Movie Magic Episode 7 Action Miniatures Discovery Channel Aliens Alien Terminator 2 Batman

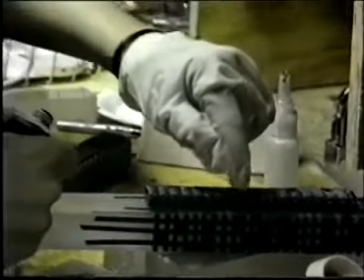6:56 They paint everything but the tiny windows black. lights positioned underneath the set
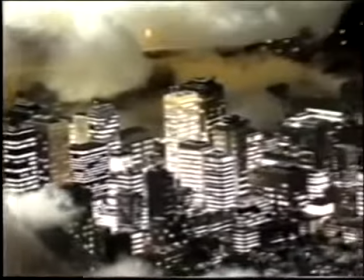7:02 shine through the unpainted plexiglass creating the illusion of sparkling skyrises
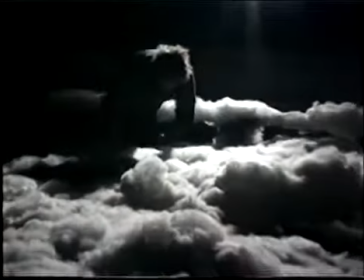7:07 the challenge here is that to make the clouds look right to make
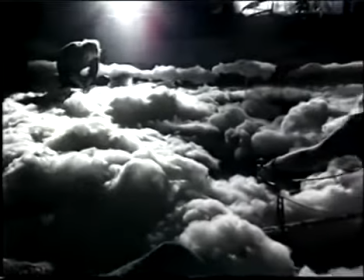7:11 them feel like they really are clouds because they're actually polyester fiber fill their stuff that's pillows are made out of they work great as long as they don't droop and one thing you can't have a droopy cloud because it's just doesn't happen in real life a
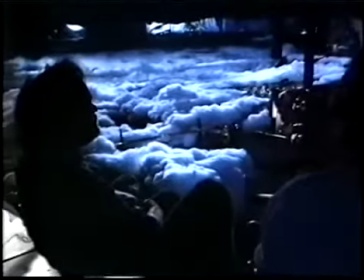7:24 lot of what we were doing was being very careful in the planning of the look of the art direction and creating little glints and
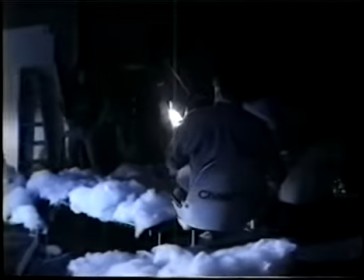7:32 blinks of light over the city and clouds that came in just right and revealed parts of the city in a very magical kind of way.
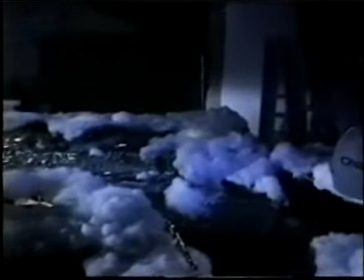7:42 Once the Skotaks complete this sequence, they begin work on another heavenly shot to close the movie.
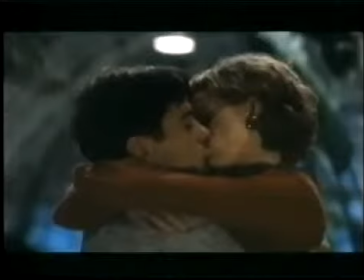7:48 In the final scene, the film's two romantic leads,
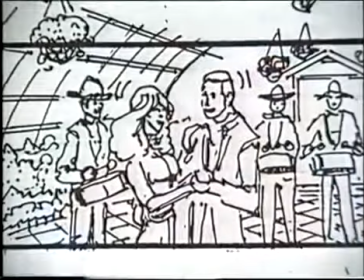7:52 Robert Downey Jr. and Elizabeth Shue, are inside San Francisco's beautiful glass-walled conservatory.
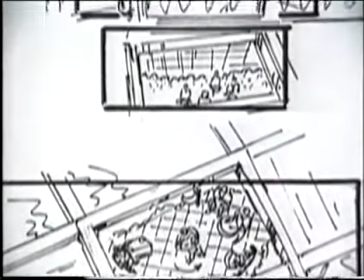7:58 This shot has us seeing them, embracing, and we pull up and away from the window of the conservatory and crane up and go up into the sky.
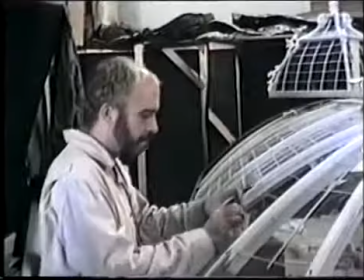8:06 Since filming this shot at the real conservatory isn't practical, the forward model makers build a one-quarter scale replica of the building's roof.
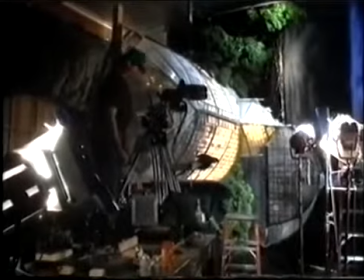8:15 Light's on.
To photograph this shot in camera, the Skotaks use a process called rear screen projection.
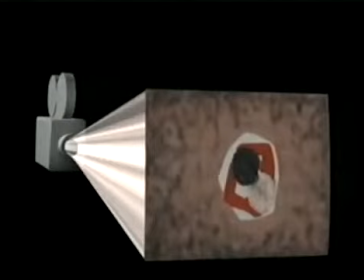8:24 A film projector beams footage of the young couple onto a screen placed behind the model conservatory.
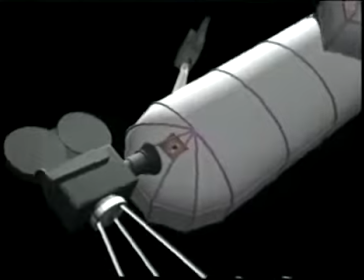8:30 A computer-controlled camera films the projected pictures through the glass roof, gradually pulling away to tilt up at the night sky.
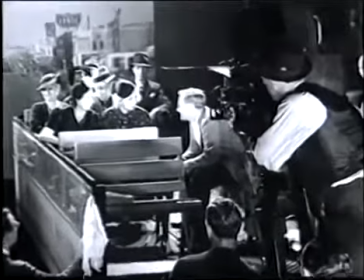8:38 Rear screen projection is an old technique. It presents a challenge in that it has to look real.
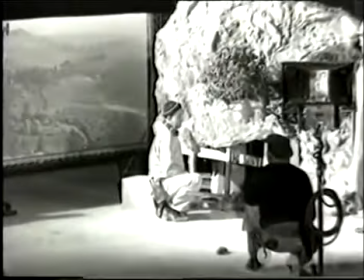8:44 In the old days, you'd see somebody standing in front of a projection. You could tell what it was.
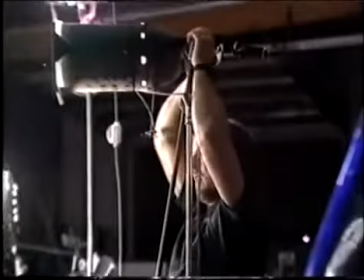8:49 Today, by doing proper lighting to the screen, you can make this look very believable.
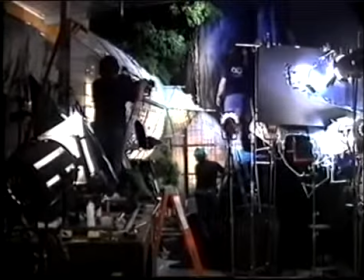8:56 For this rear projection shot, the SCOTAC team mounts the conservatory model on its side.
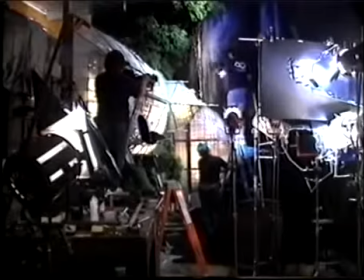9:02 This allows for an easier setup of a shot that will encompass 180 degrees.
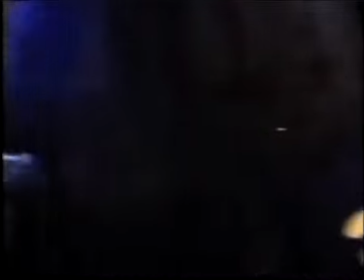9:08 Standing in for the night sky is a front screen dotted with stars made of reflective tape.
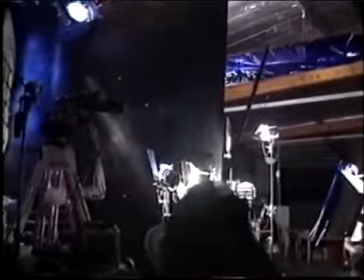9:13 Every one of those is hand-glued on there. It's front screen material. It's incredibly reflective. So when you're in line with it, it creates a beautiful, starry, nighttime sky.
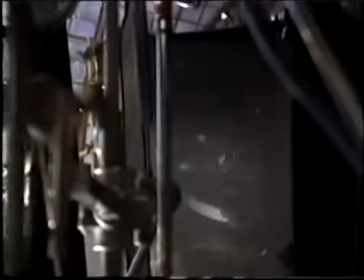9:24 Previously shot footage of the couple is carefully projected onto the appropriate spot.
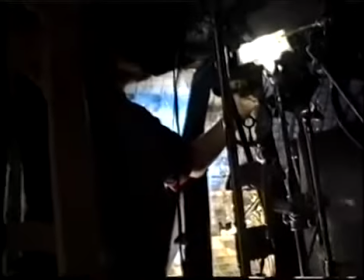9:29 Then, to help mask the cut between the live-action footage and the miniature shot, Dennis adds an artistic touch.
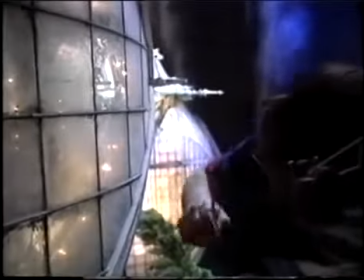9:37 It's just sort of a whitewash over all the windows.
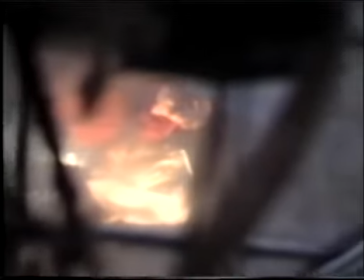9:42 It lets us see a little bit through, but not too much. Then we pull back out of the window. We see them dancing.
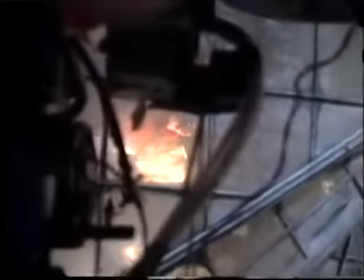9:47 We just see them through a haze of glass.
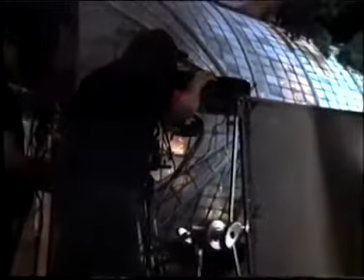9:52 With a combination of live-action footage projected on a rear screen, the miniature model conservatory, and a front-screen night sky,
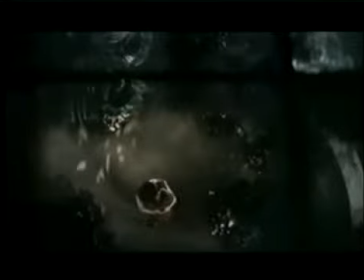10:00 the Skotaks give this heartwarming story a fairy tale ending, a finale that invites moviegoers to wish upon a star.
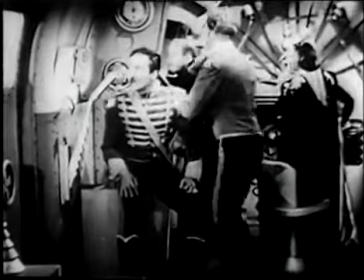10:10 Filmmakers used special effects to explore the realms of space when visions of rocket ships were pure fantasy.
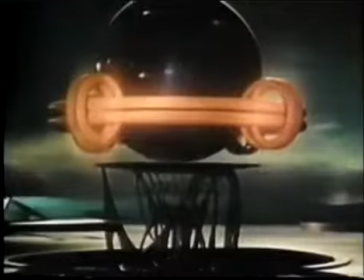10:19 But some of the most groundbreaking science fiction films were created far from the Hollywood mainstream.
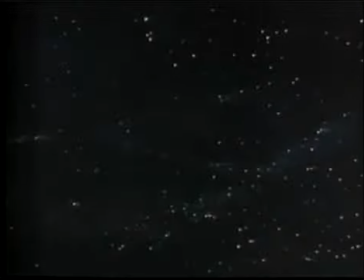10:27 In the late 1950s, Russian filmmakers produced several visually exciting space travel movies.
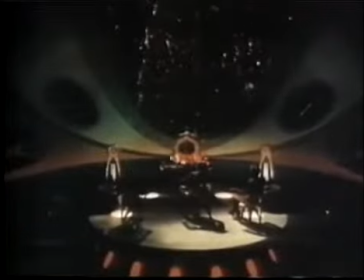10:34 Later, recuts of these films were shown in the United States under such fanciful titles as Queen of Blood and Voyage to the Planet of Prehistoric Women.
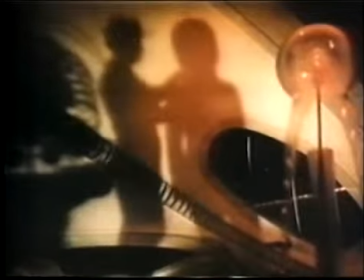10:44 Within these movies, there were some remarkable special effects, and they were of an imaginative level and a creative level that was unique.
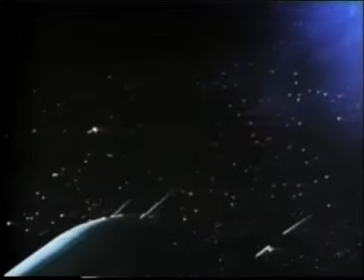10:53 The effect scenes for these science fiction films greatly impressed the young Skotaks.
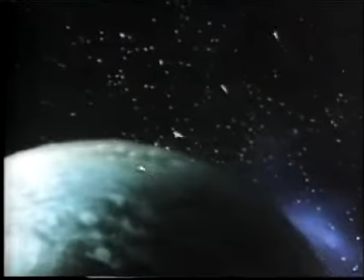10:58 Robert began a long-distance quest to find the Russian artists and learn their trade secrets.